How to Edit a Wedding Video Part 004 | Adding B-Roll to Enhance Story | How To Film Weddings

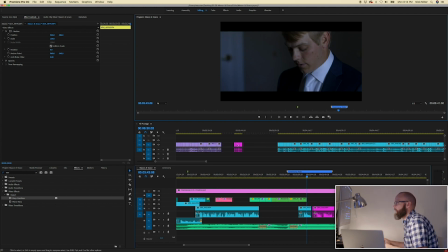(29:01)
Okay, so now I want to come back. I am doing voiceover stuff here, but I really do want to
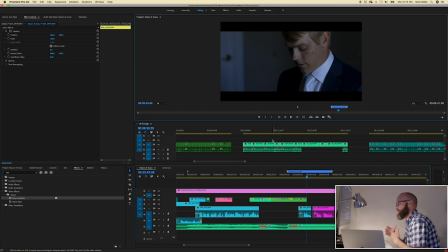(29:13)
kind of go through the ceremony. So at least I'm going to do this part, kind of cut in between with them reading their letters and the vows, their promises to each other, and then I want to end with the kiss and that kind of stuff. So here we go.
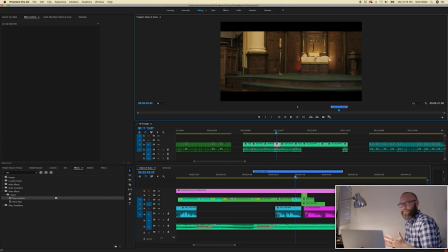(29:30)
So my thought is show this kiss, then I cut back to her reading her letter, and then I can show them actually leaving the area.
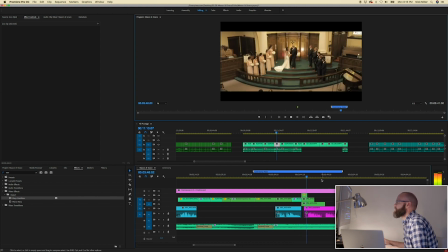(29:39) Love you unconditionally. I love who you are, and I would not change one thing about you. I'm going to do everything I can to make you the happiest person in the world.
And then I'll cut back to the ceremony.
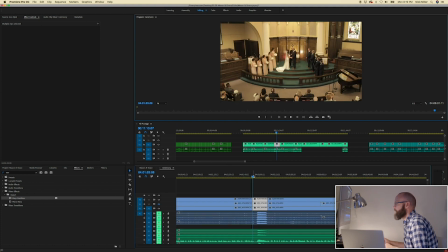(29:52)
And just because of how this one was set up, I wasn't able to use my gimbal on them walking out, which is a little frustrating, but you know, whatever.
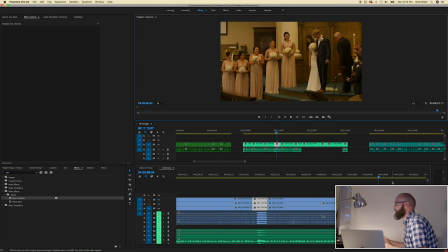(30:04)
I got an okay angle here.
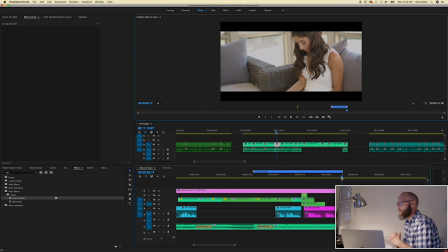(30:07)
One thing that I will do whenever I'm done with the initial rough edit is I will go in and I will add some sound effects. So I'll actually go back in here and add some sort of applause. It's going to be very low since she's, you know, reading her letter and that stuff. I don't want to overshadow that, but that's what I'm going to do.
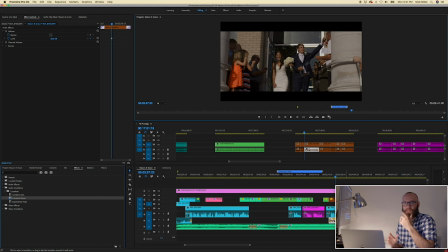(30:28)
There are people cheering, lots of stuff's going on, so it doesn't make sense for it to just, you can see their mouths moving. That's another big thing whenever I edit. If mouths are moving, you need to be able to hear some sort of audio. That was actually
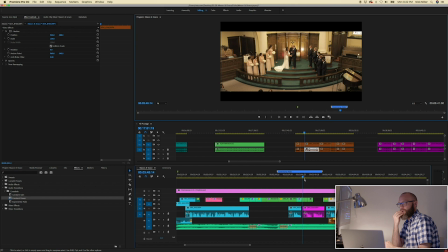(30:43)
right here why I started with this angle here, was because the officiant, when I wanted to start it, was still speaking and I wasn't using his voice. So that's why I used this angle instead of this one.
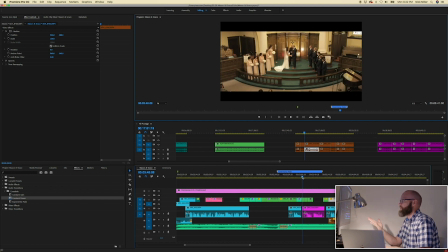(30:56)
This is kind of where I wanted to start it. So the officiant is still speaking, I love who you are. but you can't see it because it's so far away. And then it comes into this one. And then it goes to the other one.
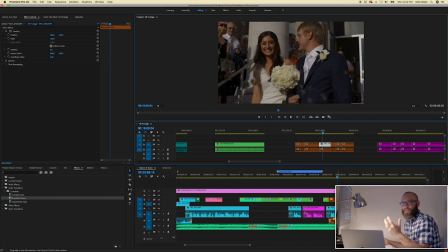(31:10)
Here's a jump cut, but I actually kind of like with how the music is going, I like how this is going to feel.
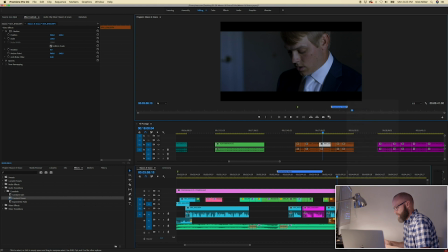Marriage. I promise to stand with you through the happiest times and the most difficult times.
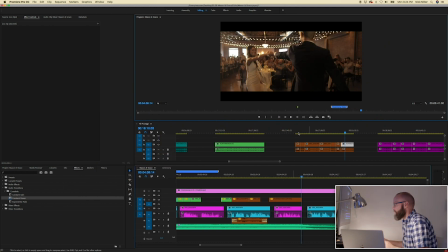(31:30)
Okay, so now we are in the reception area. So I want to add a few, you know, kind of wide reception shots.
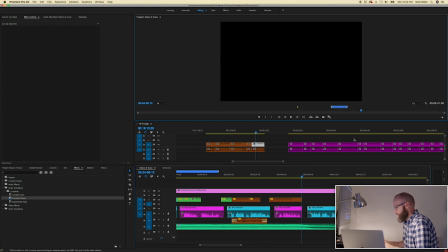(31:38)
Get some of those details in there.
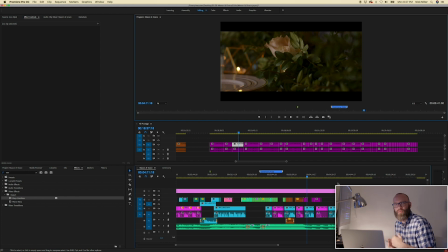(31:45)
And like how it begins, I like to open up with, you know, a couple shot. I like to also end with a couple shot. I think that's a good, you know, bookend thesis.
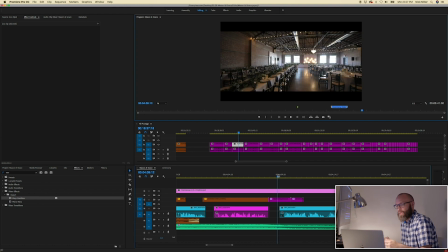(31:55)
If you want to think of it that way, you know, in a thesis paper, you say what you're going to say at the beginning and then you close up what you're going to say. So you start with a couple, you end with a couple, you know, nice bookend. So I'm going to put some of these clips in here.
I promise to forever be faithful to you.
And then I want to
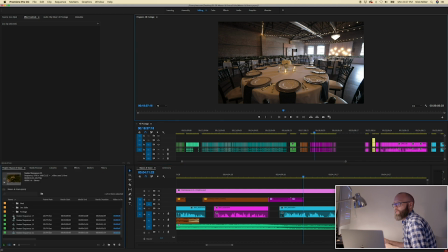(32:13)
drop in some dancing footage.
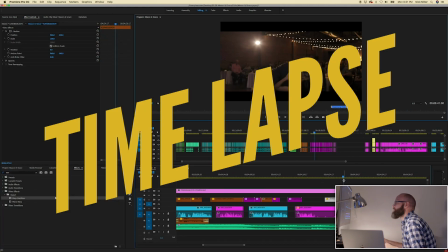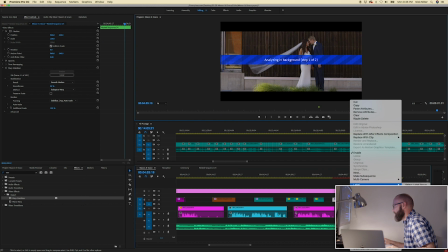(32:22)
Okay, it looks like I'm getting really, really close to this.
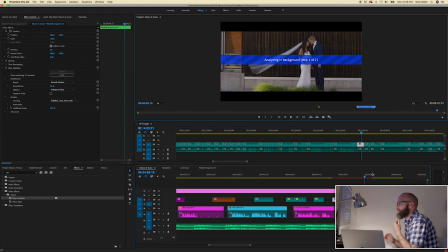(32:25)
So this is one where I think I'm going to add their names at the end and then logo at the end. I kind of just, I don't have a set rule for that.
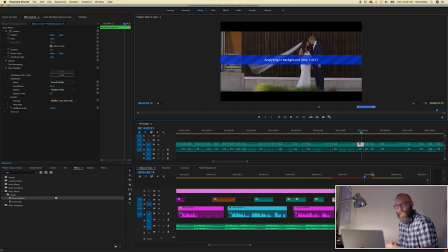(32:39)
Sometimes I put their name, excuse me. I don't have a set rule for whenever I put their names on it, if it's at the very beginning or at the very end. It kind of totally depends on really how I'm feeling for that wedding.
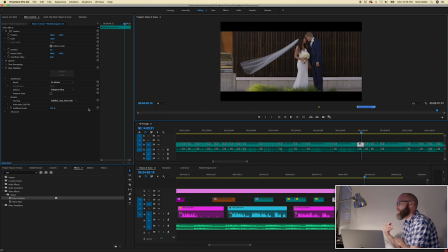(32:54)
So this one, I'm probably going to put it at the end, and then with my logo at the end. I always end with my logo. I don't put it at the beginning. I don't put it anywhere else, just at the end.